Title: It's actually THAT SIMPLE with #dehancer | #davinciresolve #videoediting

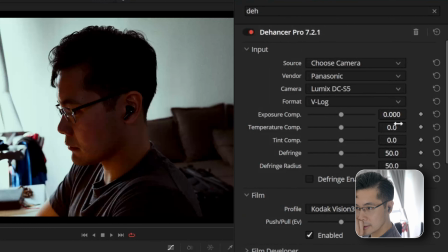12:53 So now it's super crushed. Let's correct that. Again, we'll enable the grain a bit later.
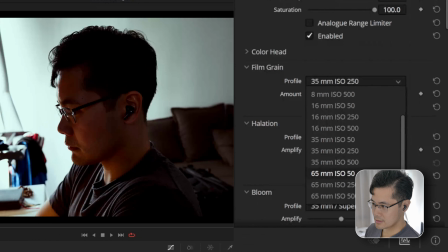13:00 I do like, not sure how much of a difference this makes. 65mm, 250.
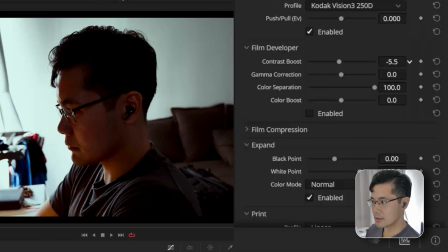13:10 Developer contrast boost. Let's reduce this contrast.
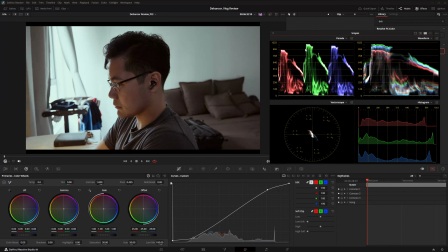13:18 Let's take this out. I'd like to see how far this goes. This is looking very, very dramatic. I like it. Camera correction.
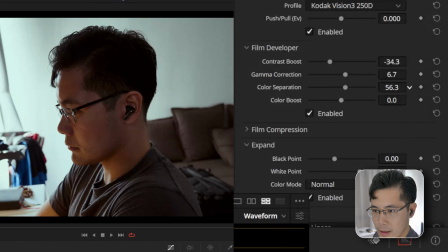13:30 It's basically bringing down the highlights. How much color separation affects the image?
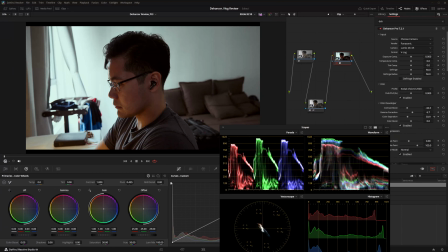13:37 I'm not even sure. But based on the waveform, it's a very subtle difference.
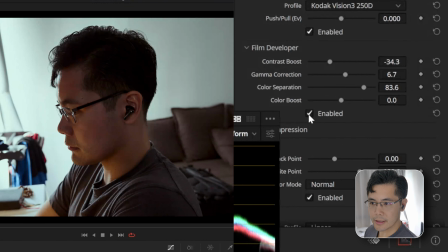13:42 Not very obvious. I disable it, it's too dark. I think this ups to, give a bit of a correction so as to save some details in some of the colors, especially on my face here.
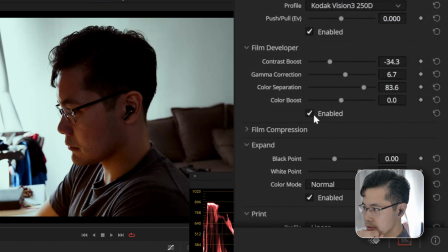13:54 Not to make it too orange. Film compression.
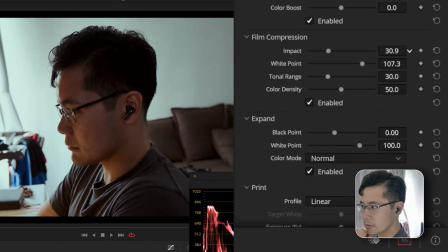14:01 Impact. Small the highlights. Oh wow, okay.
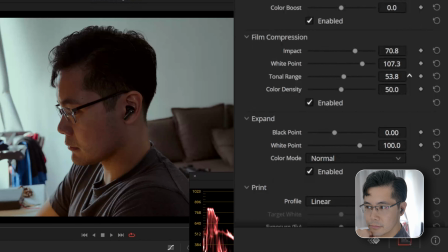14:06 This brings down the overall my highlights. But if I raise it up, then it brings more contrast between my head and the backdrop. If you bring it up, then there's less of a separation there.
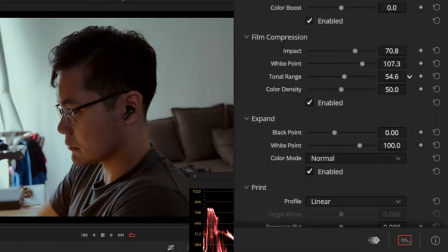14:24 So I think this works better for me. Expand, maybe we don't need this for now. Profile, any interesting effects here?
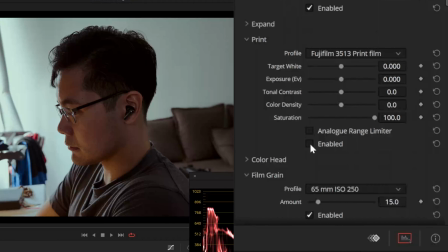14:43 Maybe not. Aha. Shadow tone, I think we can adjust the highlights here. We want the highlights to be a bit more blue. This is a bit too blue, that's too obvious.
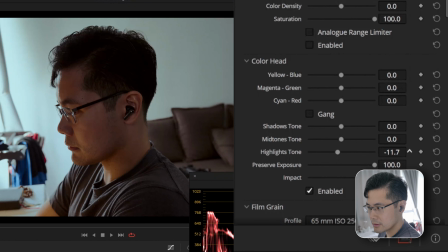15:00 It feels out of place. You only want it to adjust these things ever so slightly so that it feels part of the image rather than not part of the image, if that makes sense.
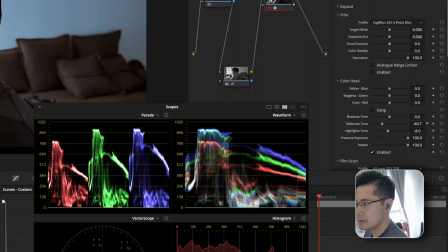15:13 It really separates the colors on the waveform here. And then we bring it closer together to match it up.
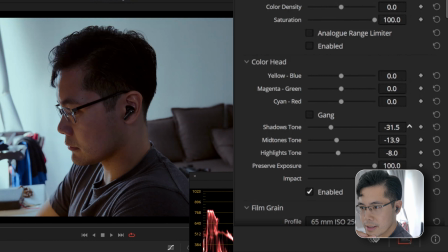15:20 Okay, it's leaning towards matching the shadows more towards orange and red It's glowing on my face there. Guess having the highlights a little bit more on the blue, on the blues, complements the orange light that's on my face here.
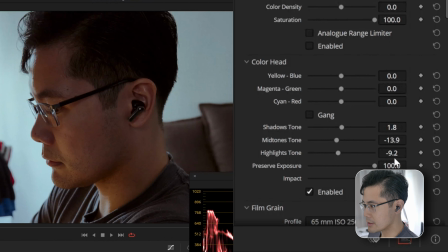15:39 So at minus 9.2 here, I put it at 0. It's a bit more on the orange tinge, orange tones.
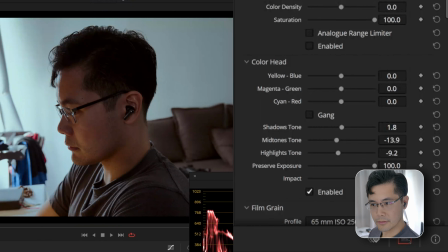15:50 I'm gonna put it back to blue. Match the sky.
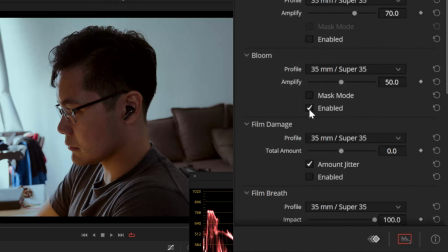15:57 Let's see if I'm able to bloom. Super 35, that's just 60.
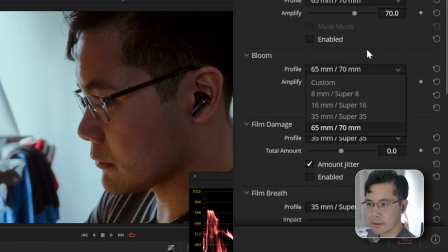16:02 Halation, 65, 65, 70 millimeter. Enable halation.
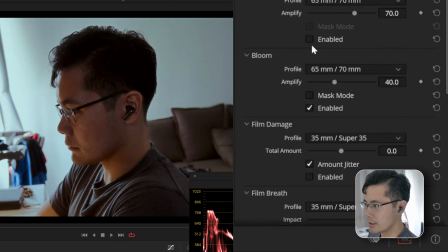16:11 I don't see that much of a difference from the halation, but maybe for bloom, it might make a difference.
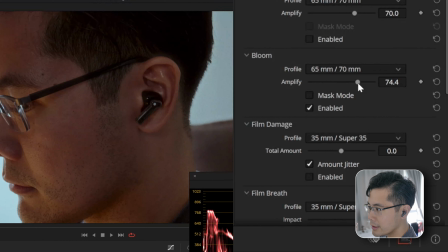16:19 Zoom in here. Do this subtle glow on my ears, on the rim of my ears there. Put it at 70. 70, disable, enable.
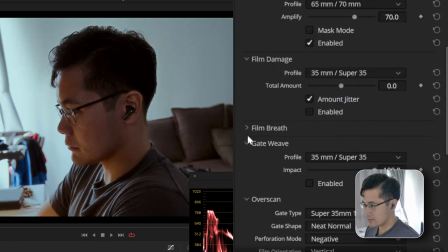16:35 Nice. I wouldn't worry about all these unless you specifically want this kind of effect over it. I think we're good for now. Perhaps a vignette.
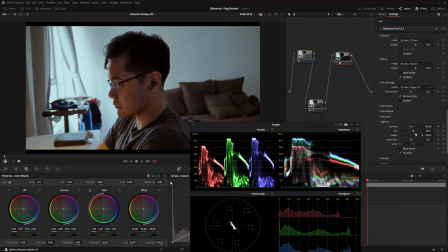16:50 Size of the vignette, feather, aspect ratio.
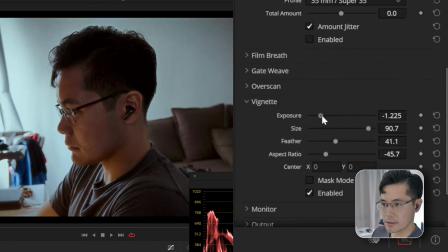16:56 Prefer more of an oval shape. Exposure, darker, brighter, darker.